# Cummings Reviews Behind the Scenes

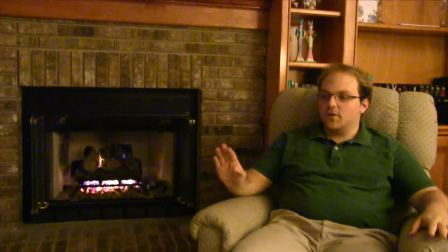7:35 Now we move on to some behind-the-scenes footage of the filming.
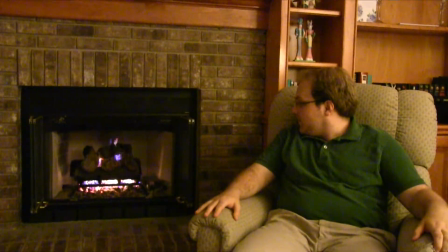7:40 four this is uh an audio test that i did not incredibly exciting just
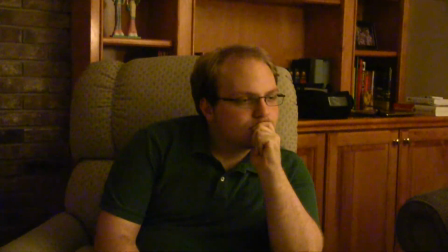7:46 something that happens this is an unused shot for the opening uh credits
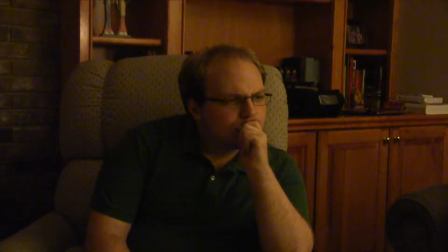7:50 um that ultimately i didn't use uh mostly just because i couldn't find somewhere to
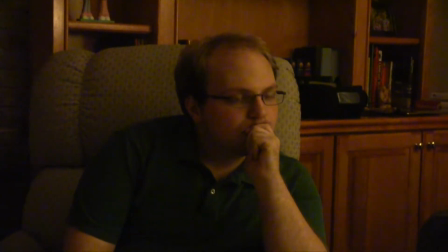7:55 make it fit i like this shot but it's just a matter of
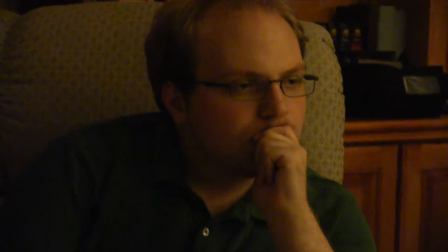8:00 sort of theming and ultimately there was really no place for this clip despite how
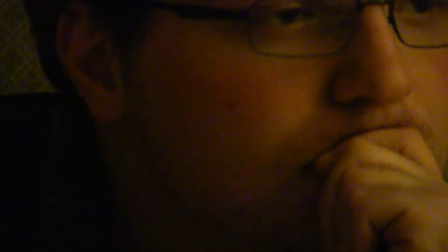8:05 much i i enjoy uh this is just zoom in shot uh so now
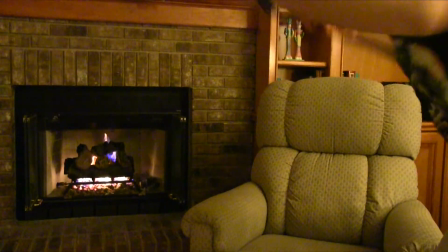8:09 we're gonna move on this is actually there's me uh originally my character
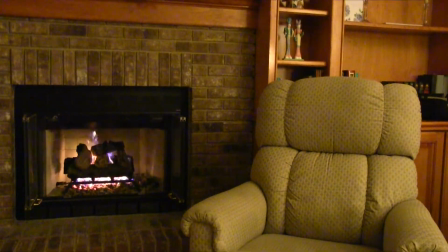8:14 did appear we filmed shots with uh with me playing myself um none of which i liked really ultimately i don't like
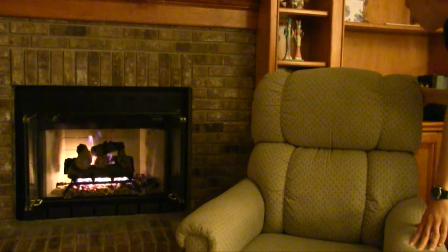8:22 my my motion i'm fine with like the costume and stuff which is literally just what i was wearing for the day plus a backwards cap to sort of give a cameraman feel.
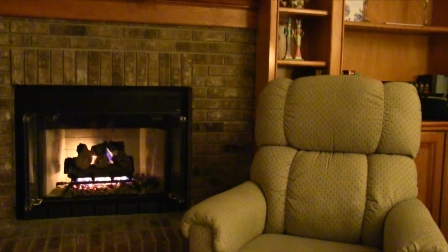8:31 But I didn't think any of the shots that I filmed really worked.
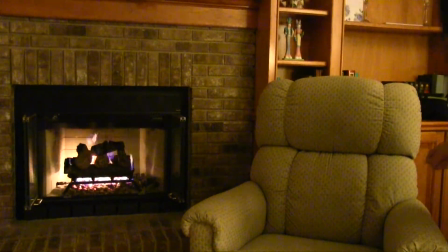8:36 I mean, we had some ideas where, like, I wouldn't be able to find Nate at the beginning, and then we would go into, like, a police standby.
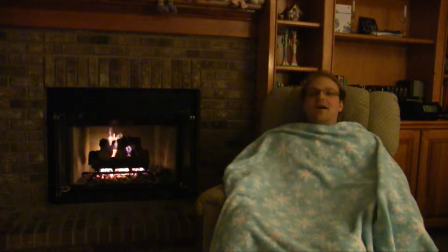8:44 But I felt like more than one police standby would be rough. This is the part where we first got the idea to do the sleeping scene.
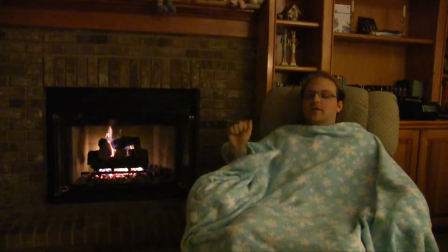8:51 It was like Nate just found a blanket and said, wouldn't it be cool if he fell asleep?
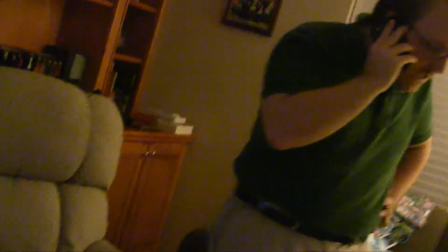8:57 And so that's how that happened. This is the end of the scene where Nate calls Nate and I run off.
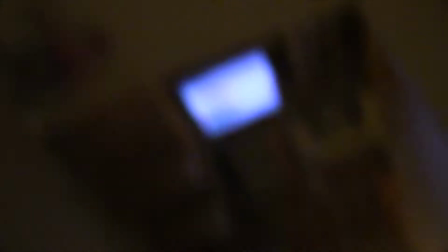9:04 You can see there was obviously more filmed. That's about where it would where it might have cut if I went longer.
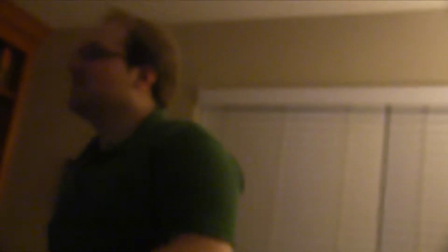9:10 But we actually come back into the room before I turn off the camera. Interestingly enough, please don't ask why.
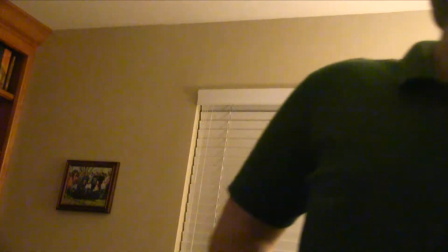9:18 I didn't bother turning it off. But this is where we we talked like right after we filmed anything,
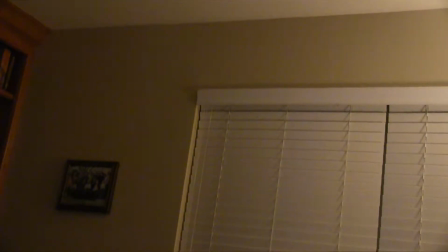9:24 just sort of like what should this look like? and then we can go into X, Y, A, B, or Z. So that was just sort of us talking. Fun stuff, fun stuff. Let me see. I'm kind of looking at what the next clip is going to be.
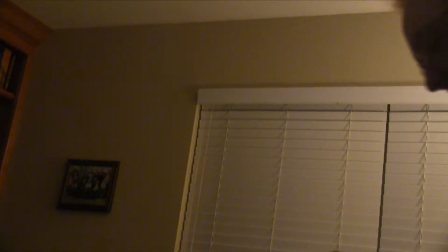9:41 Ah, yes. Next clip is sort of another cut.
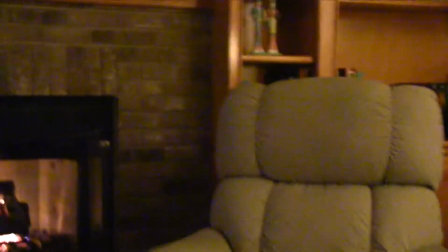9:46 Obviously, I cut the ending where it's like, but I had filmed dialogue for that, and Nate had dialogue in response to that.
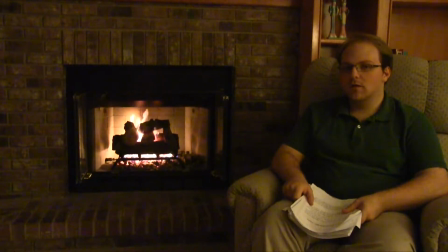9:56 and then what happens is we just sort of get up as you can see right here and we get up and we
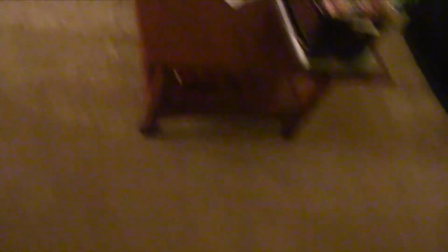10:01 walk away again but ultimately the ending where it just cuts out is stronger
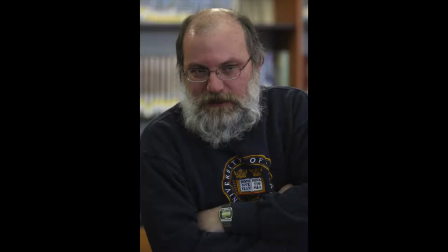10:07 and so that's what we went with I had even planned initially to have a longer ending in the extended cut but I never went ahead with it
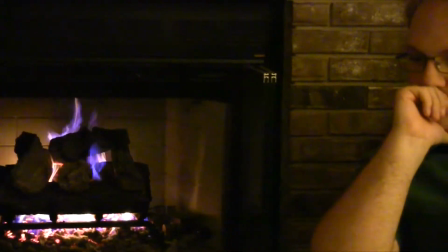10:17 right now what you're seeing is this is the original cut of the opening
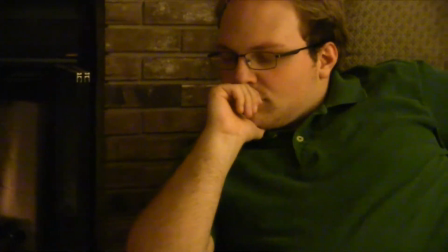10:24 so though when i first went into editing this was the first thing i did
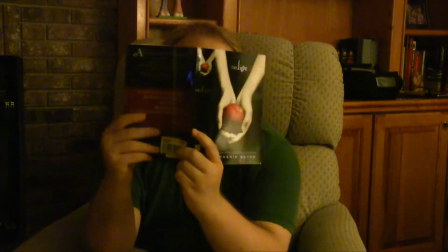10:28 and so uh this is what the first cut is it looks remarkably similar to what we went with
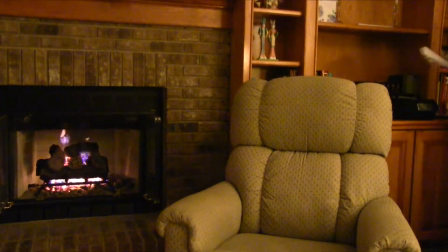10:33 in the end and that's because it is but here's where things get different you'll notice this shot is different it's
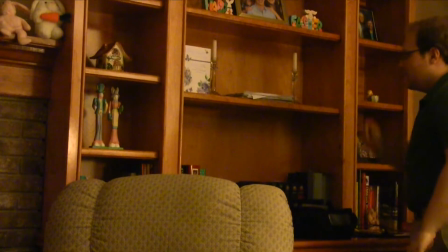10:39 a bit longer cut slightly differently um you can see i'm gonna do a side to side or side by side here now it's time where you can
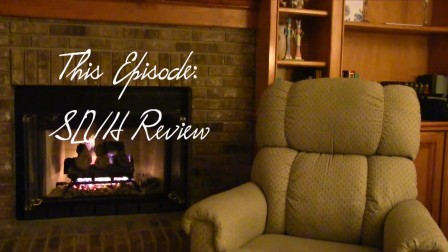10:48 see also i turned off like a second or so episode just to tighten it up really simple stuff but um i don't know makes a difference
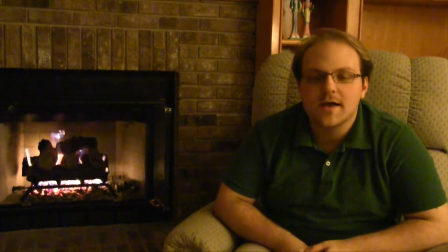10:56 to me in the long run so here we go side by side see how
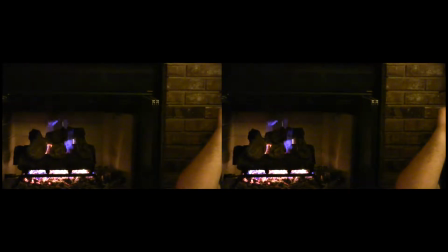11:02 they're the same here on the left you've got the um the original and then on the right you have the final
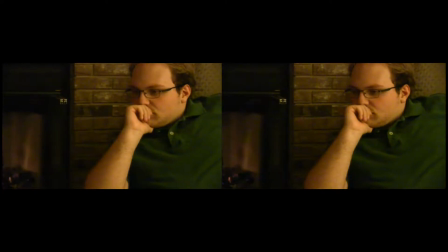11:07 so same thus far and then again same shot
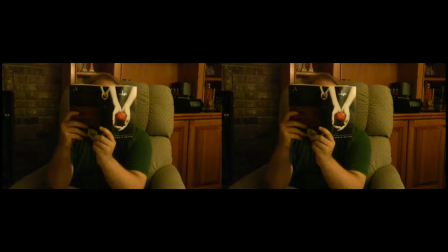11:13 with the Twilight book wait for it and now
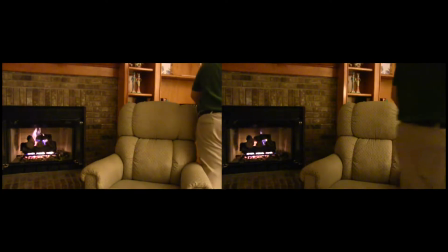11:19 it's different so notice how
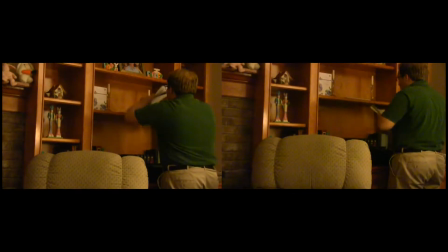11:22 the final one cuts away to a different shot and then there's also like a second or so shaved off in there so we don't see
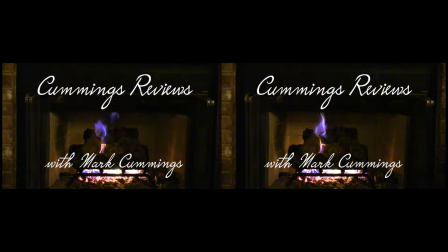11:29 him walking as much which is kind of boring see see how now it's the same again but you can see the time difference
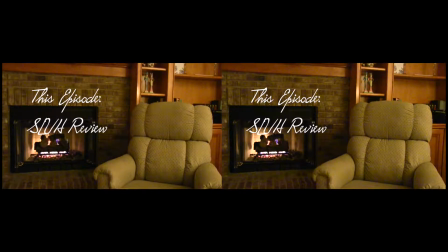11:35 in like what I shaved off how minimal it is but it makes a big impact
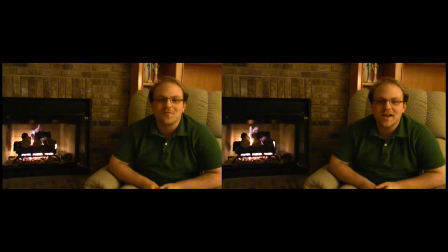11:41 just in terms of timing because like one extra second or so can really be annoying when you're editing that stuff.
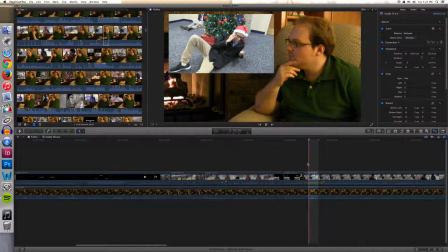11:48 By the way that picture that you saw earlier of Mr. Cummings was originally intended for the
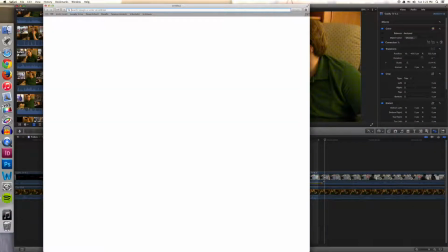11:54 for the please standby screen but I ended up not going through with it in the end.
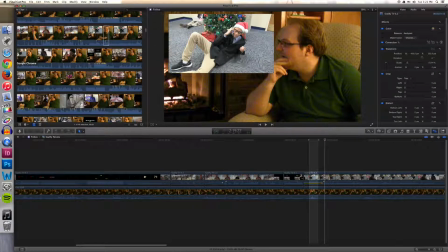12:01 So now we're actually kind of looking into the editing process right now I'm working on the extended edition
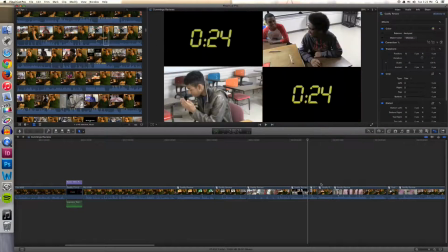12:06 as I mentioned earlier and so you can see the way that the project
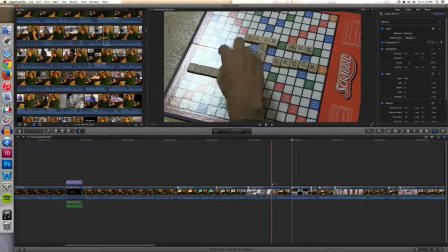12:12 works is that all of the individual clips of
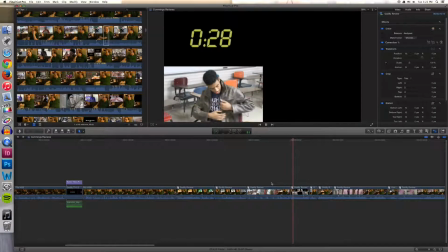12:17 just Nate talking and of the episode are all compound clips which in
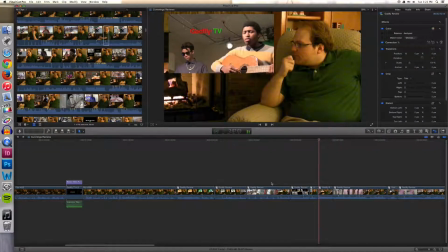12:22 Final Cut a compound clip is essentially when you take a group of clips and then just combine them into one so it's just like an original file for video
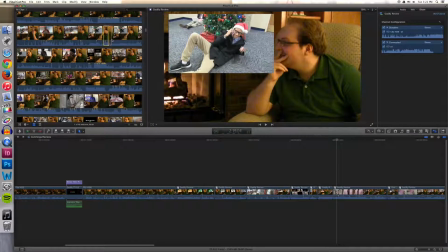12:30 so it's based it simplifies the process a bit and so for me what that allows me to do is up if you look in the top left you see all the source video and instead of having like two source videos one of uh of the video that nate's watching and then one of nate himself
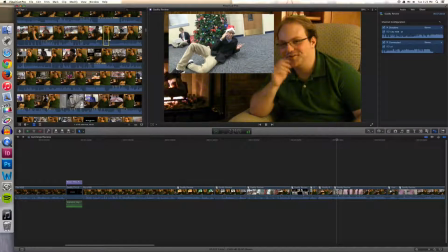12:46 i combine them into one source video which is what i'm using and these clips can be edited at will so you'll notice in the video a lot of times it goes to a full screenshot of what nate's watching so
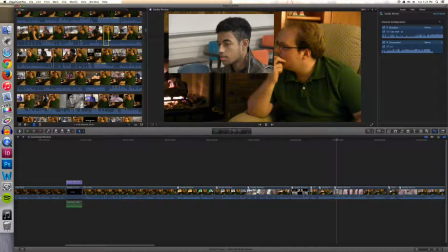13:00 that the audience can see what he's seeing and i do all of that editing from inside the clip, which you should see here shortly. What I'm doing now is just screening.
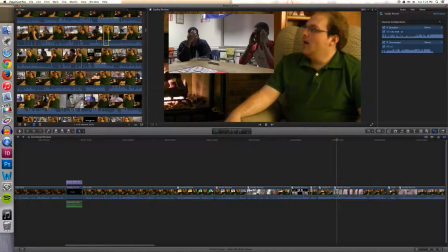13:10 I have to decide what else I want to add to the video, and so to do that, I'm running through the video and seeing what are good jokes,
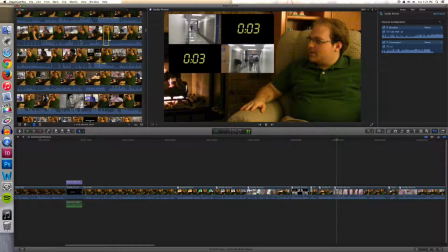13:18 and so you can see exciting never-before-seen shots of Nate just doing nothing,
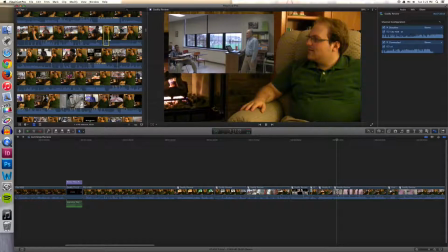13:25 comments that ultimately are just either not very good or he screws up in them, so nothing too remotely exciting. Otherwise, it would have been in the video. A lot of this is just him sitting and watching and sort of thinking up stuff.
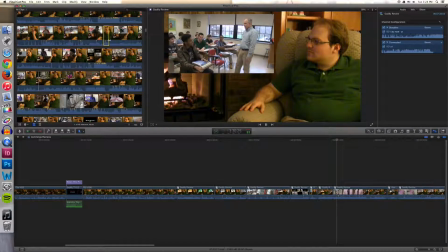13:44 There's a lot of editing that goes through to make this interesting for the viewer. Timing is key.
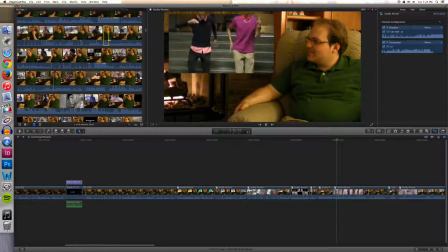13:51 I can't focus on him just sitting for too long unless it makes sense for the joke.